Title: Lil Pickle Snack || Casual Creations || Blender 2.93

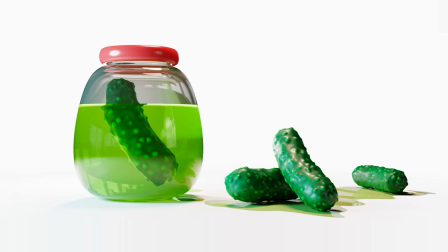[0:03]
So this video is going to be a little different. It's not exactly a step-by-step tutorial. It'll be more casual, like talking about my thought process as I go over recreating this scene.
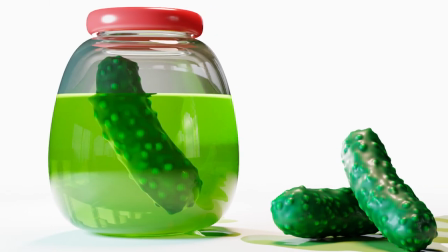[0:11]
This image right here is actually the thumbnail for my lowest Patreon tier. I'm planning on launching my Patreon on October 1st.
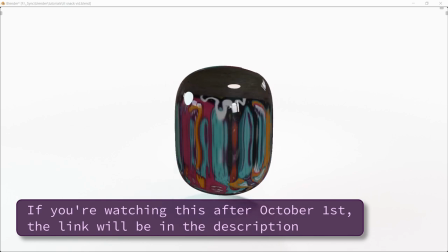[0:18]
So if you like my videos and you want some extra goodies, or you just like to show your support, consider becoming a patron.
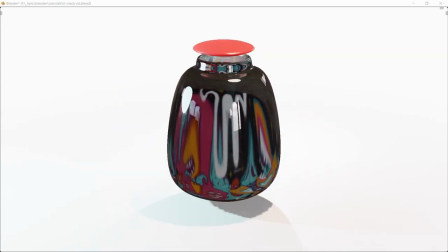[0:23]
I have a lot of stuff planned over there, like giving away a bunch of my Blender files, my paid products, allowing early video viewings,
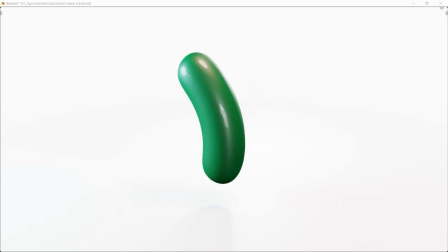[0:29]
and I'm also dedicated to donating a portion of what I earn to organizations fighting for environmental protection,
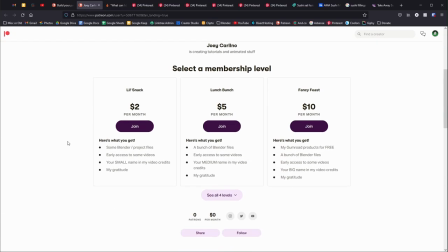[0:35]
which is something that's important to me. So for my Patreon, I was thinking up like a little theme for each of the tiers, and I ended up going with food theme. So I started trying to come up with some ideas related to food in the first one.
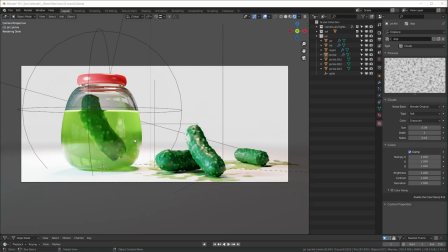[0:48]
Since it's little, I was like, oh, it'll be a snack. So then I was thinking, you know, what kind of snacks could I use for the image? You know, I could use like a cookie or something like that, but it felt a little too typical. You know, I could use candy or something like that, or just an apple, but I wanted to think of something a little different,
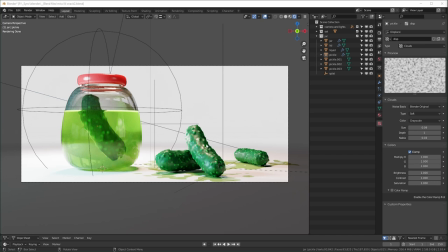[1:07]
so I ended up going with pickles, just because I thought it was a little more weird,
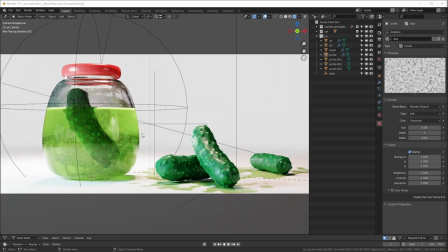[1:12]
a little more unique, I guess. So you can see here, I started with a pickle jar, and I only put one pickle in it.
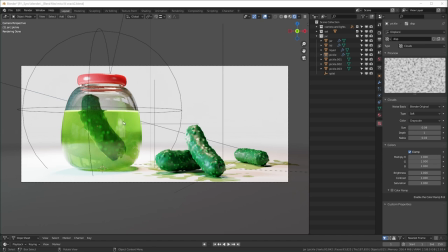[1:19]
I thought it had a little more of a focal point with just one pickle in it. Once you fill it with pickles, the focal point kind of just becomes the whole jar instead of the one pickle in the jar. I feel like the composition is pretty basic. I just put the focal point off to the side a little. People talk about like the rule of thirds. I don't usually measure things too much.
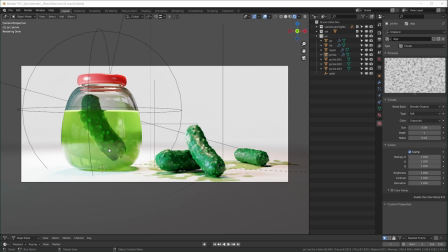[1:38]
I used to do more precise measurements, but I kind of just do things by sight now. I'll just move it until I think it looks good. So that's what I did for this, and I have this other pile of pickles right here with some brine on the floor right there.
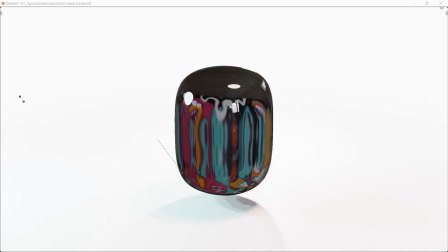[1:55]
So I guess I'll start with the jar and how I made the jar. So the jar itself is actually pretty simple.
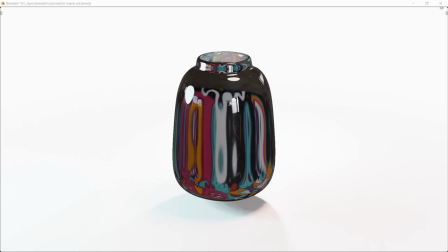[2:01]
It's, you know, it's really low poly.
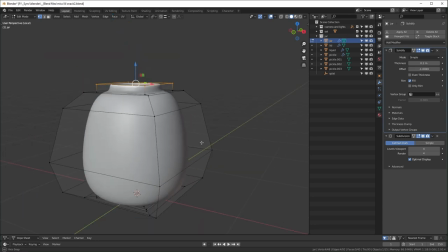[2:03]
I'm just using solidify to give it some thickness, and the subdivision surface modifier is what's smoothing it out afterward.
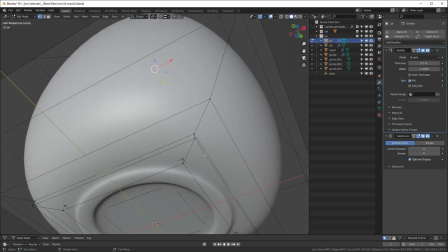[2:10]
So yeah, there are a few extra loops around the bottom just to tighten it up a little so it's not so smooth.
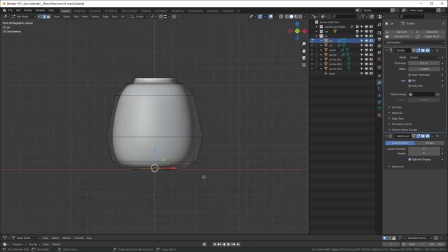[2:18]
You can see if I, without those, it would be a little smoother, quite a bit smoother right there.
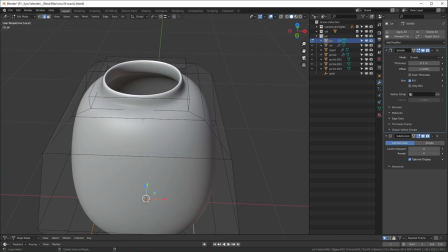[2:24]
I did the same thing for around the mouth of the jar too. If I delete that, you can see it gets quite a bit smoother.
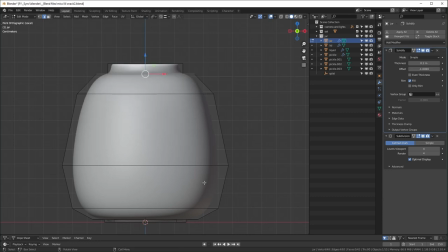[2:31]
Almost looks more like a flower pot, like a vase, something like that. And I added this little like foot, I guess.
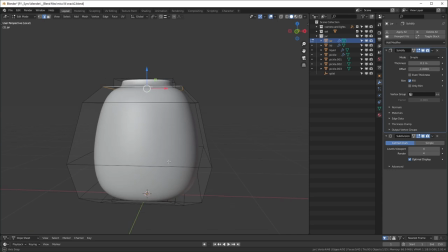[2:39]
I don't know what you would call it, but this ring at the bottom that a lot of jars have. It's not the most noticeable thing in the final render,
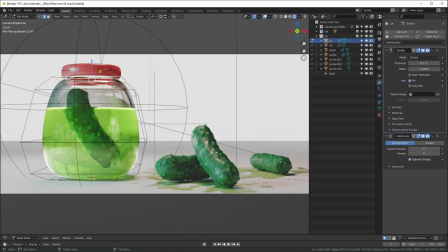[2:45]
but I feel like it does add a little complexity to the reflections and things like that to have some extra shapes like that, especially, you know, near the bottom of the jar and the top of the jar, instead of just looking like an orb or something like that.
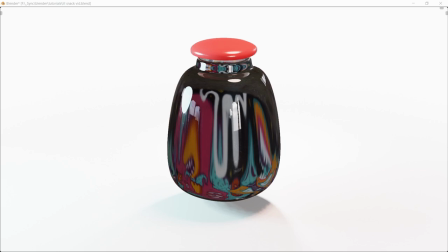[2:59]
So the lid, I also did a very similar thing where it's very low poly.
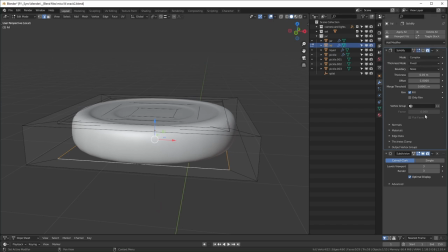[3:05]
As you can see right here, when I turn off, without all of the modifiers, it's very simple.
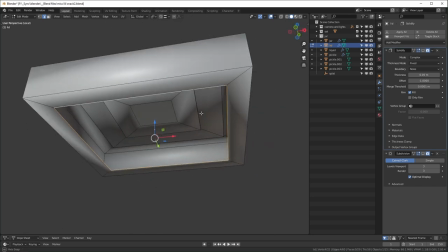[3:11]
It's actually not even closed. I left the bottom open, just like I left the top of the jar open, and the solidify clears that up.
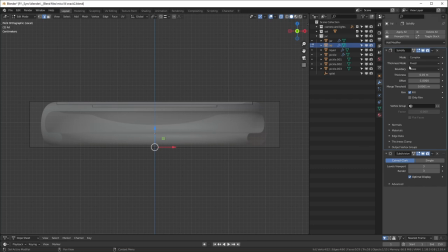[3:20]
You just have to be careful when you're using the solidify in shapes like this, because if you turn it up too high, it'll start to go through itself like this.
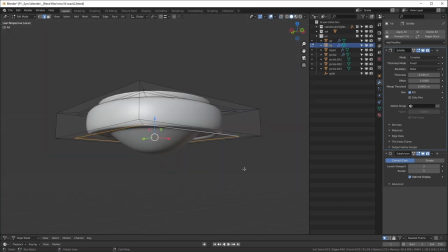[3:27]
You can see at a certain point, it'll kind of break like that.
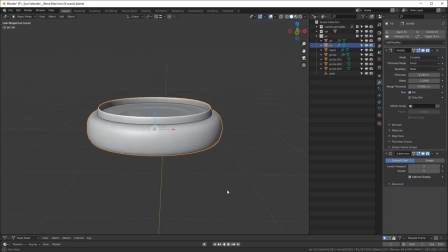[3:32]
And, you know, it doesn't really look like a lid anymore at that point. I also put these rings in the top of the lid.
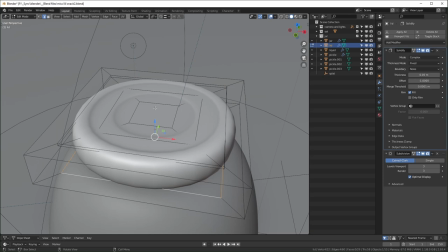[3:39]
I know a lot of lids for jars and things like that have little rings and, you know, inset shapes and stuff like that.
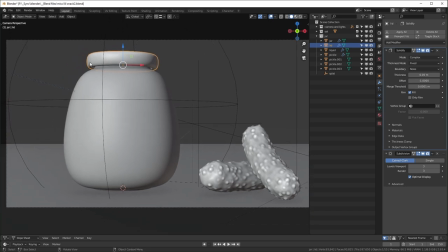[3:46]
I made that before I figured out the camera angle. So as you can see right here, the camera is pretty low. It's lower than the lid, and so you can't actually see the top. It's not really necessary to do that detail, and I would have saved myself a tiny amount of work if I figured out the camera angle first.
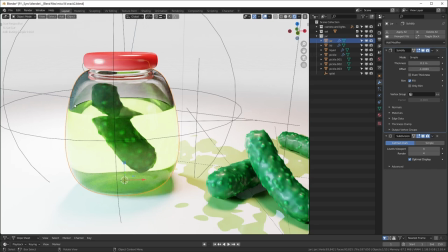[4:02]
So to get the liquid inside to conform to the inside of the jar,
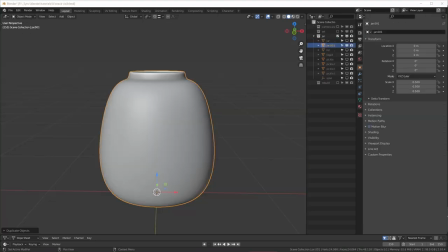[4:07]
I took the jar itself and I applied all of the modifiers.